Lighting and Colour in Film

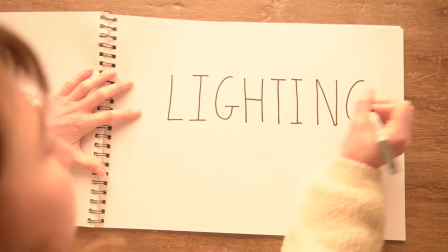(0:01)
So, what we've created here is a short video on lighting techniques and colour in film.
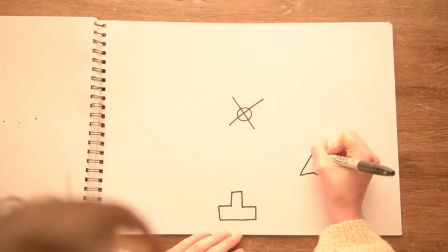(0:09)
Right, let's start with 3-point lighting. This is the most common setup in both film and photography due to the simple reason that it is both effective and easy to set up.
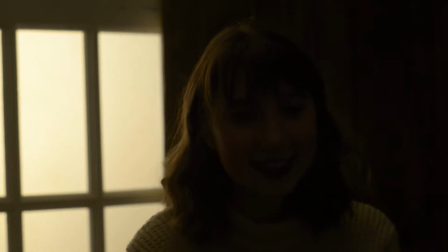(0:18)
Let's start with hairline lighting. Hairline lighting is a backlight primarily used to emphasise the shape and outline of an object or a person.
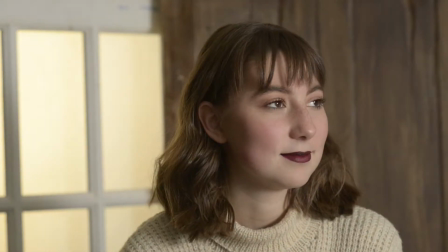(0:26)
And then we've got our key light. The key light is the primary light in the setup. It is both the brightest and is positioned 30 degrees from the camera.
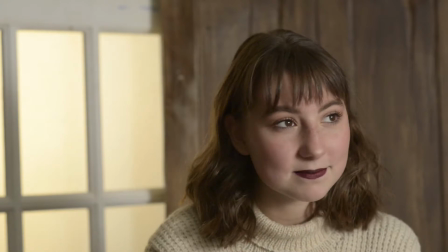(0:33)
This is an example of an array softened by a butterfly filter. As you may have noticed, the image is looking slightly too dynamic.
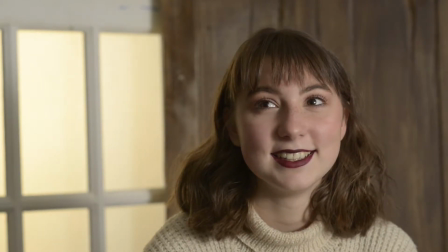(0:41)
Because of this, we're going to add some fill.
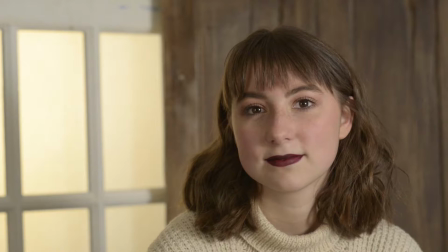(0:43)
Fill, a light that is 50% of the strength of the key light, is designed to compensate for the other two and reduce the aforementioned dynamic range to an appropriate level.
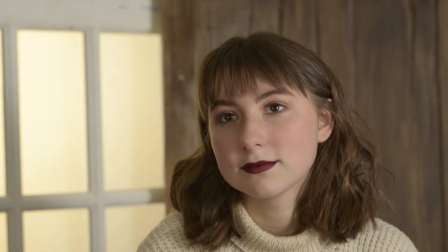(0:52)
A fill light, funnily enough, does not necessarily have to be an actual light. It can also be a bounce board or a reflector.
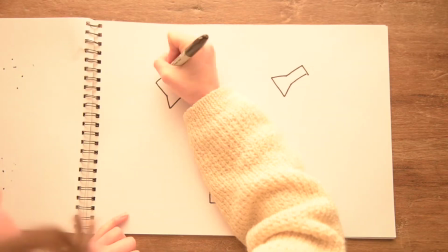(1:00)
This is conversational lighting.
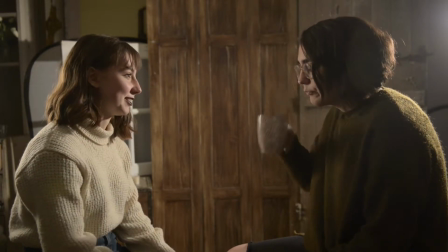(1:04)
Conversational lighting is where two lights are placed within 180 degrees of each other, in such a way that they intersect.
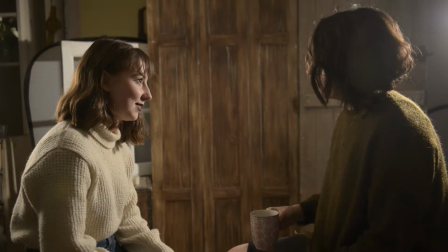(1:10)
This lights up both sides of a face, with each source lighting up a half each. Next up, we have natural lighting.
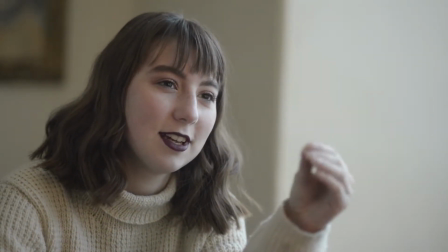(1:17)
This is the best, most naturally diffused light you can get. Here are a couple of examples.
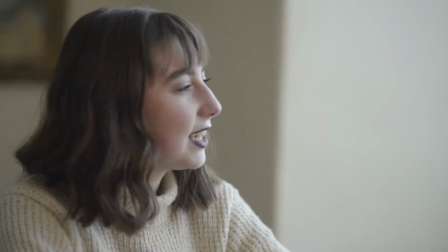(1:22)
When it's cloudy or overcast, you get soft lighting and the best coverage. When it's at sunrise or at sunset, it's very colourful and very stylised.
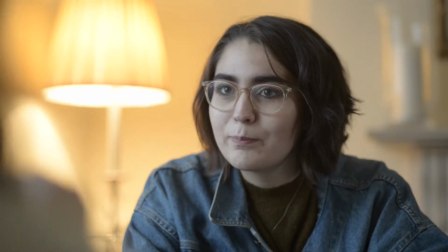(1:32)
Finally, we have practical lighting. This is essentially just diegetic light and can be anything from a candle all the way to a lamp.
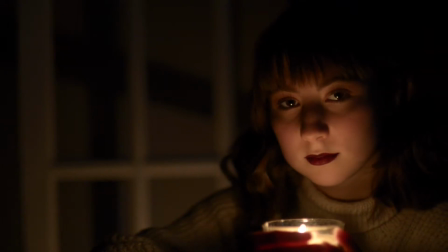(1:39)
For example, here we have a candle light flicking across the subject's face. This provides a more natural and dramatic effect.
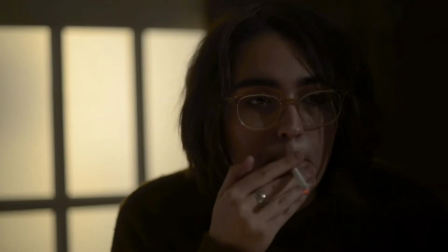(1:47)
Here are a couple of examples of the way we use lighting techniques in film.
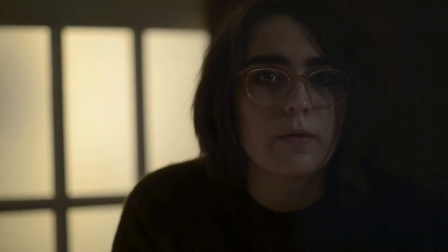(1:50)
For example, in this instance we are using a hairline light to light the subject and a key light to illuminate the smoke. In this example, we have an extremely directional shaded spotlight. This allows the hand to disappear into the darkness when exiting the cone of light.
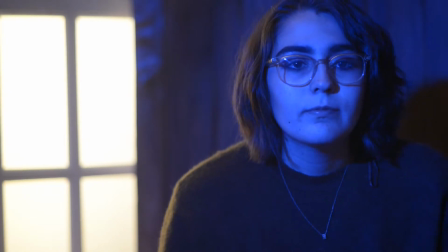(2:07)
Now onto colour. Here we can see a hair light and a key light being used.
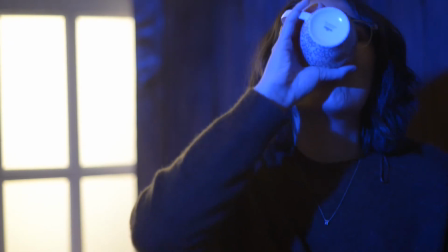(2:12)
However, the key has a blue gel filter over it. Gels can be used for creating night scenes in daytime or vice versa.
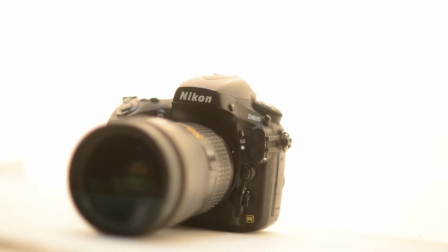(2:20)
With a camera like the Nikon D800, it's important to get the flattest image as possible to help you later on with the colour grade.
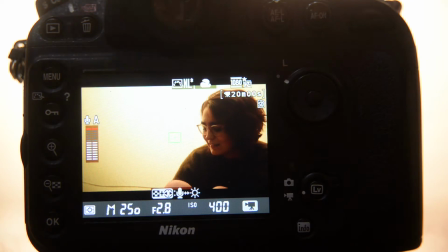(2:27)
Without a proper C-Log profile, we can cheat a little bit.
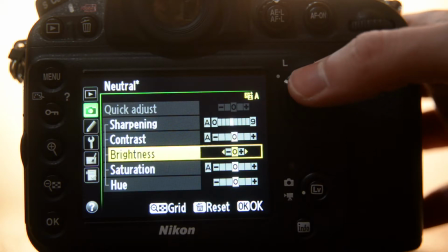(2:31)
We want to go to Menu, Set Picture Control, Neutral, and then reduce your sharpening to 0, contrast to 0,
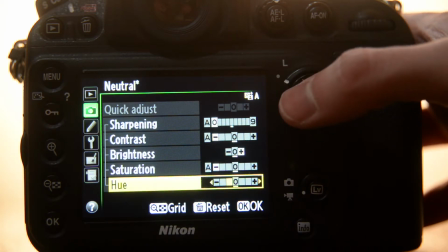(2:40)
brightness up, saturation to 0, and hue to 0, and then set your white balance accordingly.
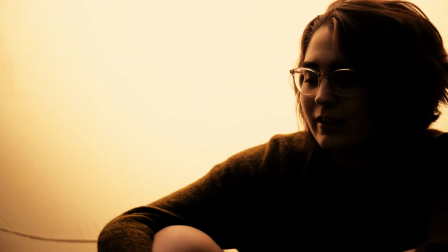(2:47)
As you can see, the image is much flatter and these LUTs look great. It's time to take a look at how colour palettes can be used in film.
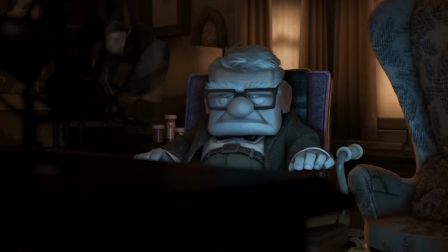(2:57)
In Pixar's Up, Carl's colour palette is desaturated to begin with, consisting of browns and greys to show his grief and deterioration.
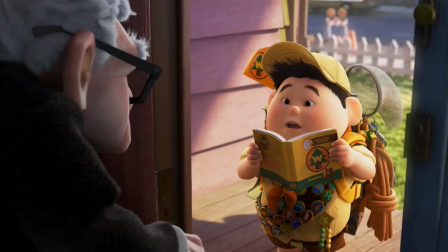(3:05)
As Russell enters, he is presented with bright yellows and oranges, which match his warm personality.
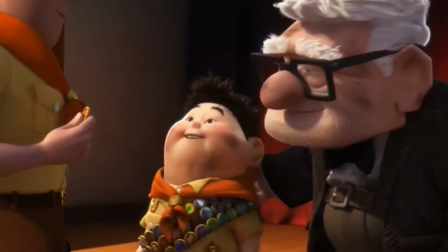(3:12)
Closer to the end of the film, Carl's skin tone becomes more vibrant. This shows that Russell completes him.
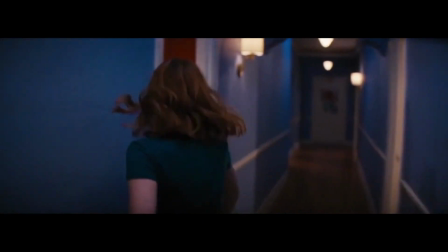(3:21)
Let's take a look at La La Land, 2017. Linus Sandgren, the cinematographer, carefully constructs this tracking musical number.
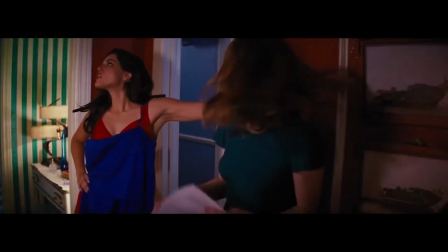(3:29)
We are transitioned through several different rooms with varying colours.
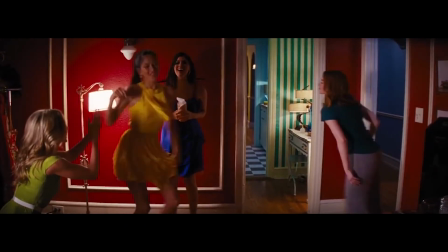(3:33)
This homage is classic Hollywood, but also represents the drastically varying mood of Mia, the protagonist.
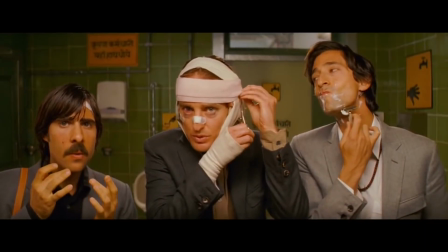(3:42)
Now, it'd be hard to make a video on colour without mentioning Wes Anderson. In his films, he uses a washed or pastel colour palette.
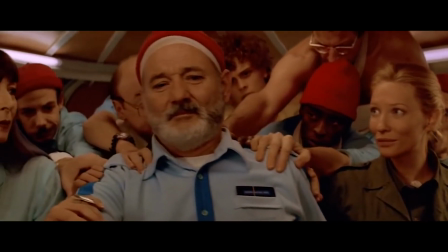(3:49)
This imitates retro Technicolor of the 1960s. This also aids his individual filming style.
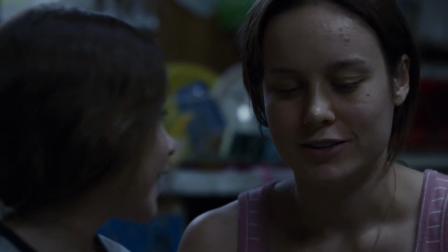(3:57)
Lastly, if we take a look at the 2015 film Room, we can see that initially the colour palette consists of mainly blue or grey hues.
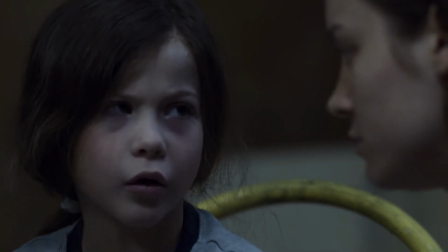(4:07)
This represents the hopelessness and isolation of the characters.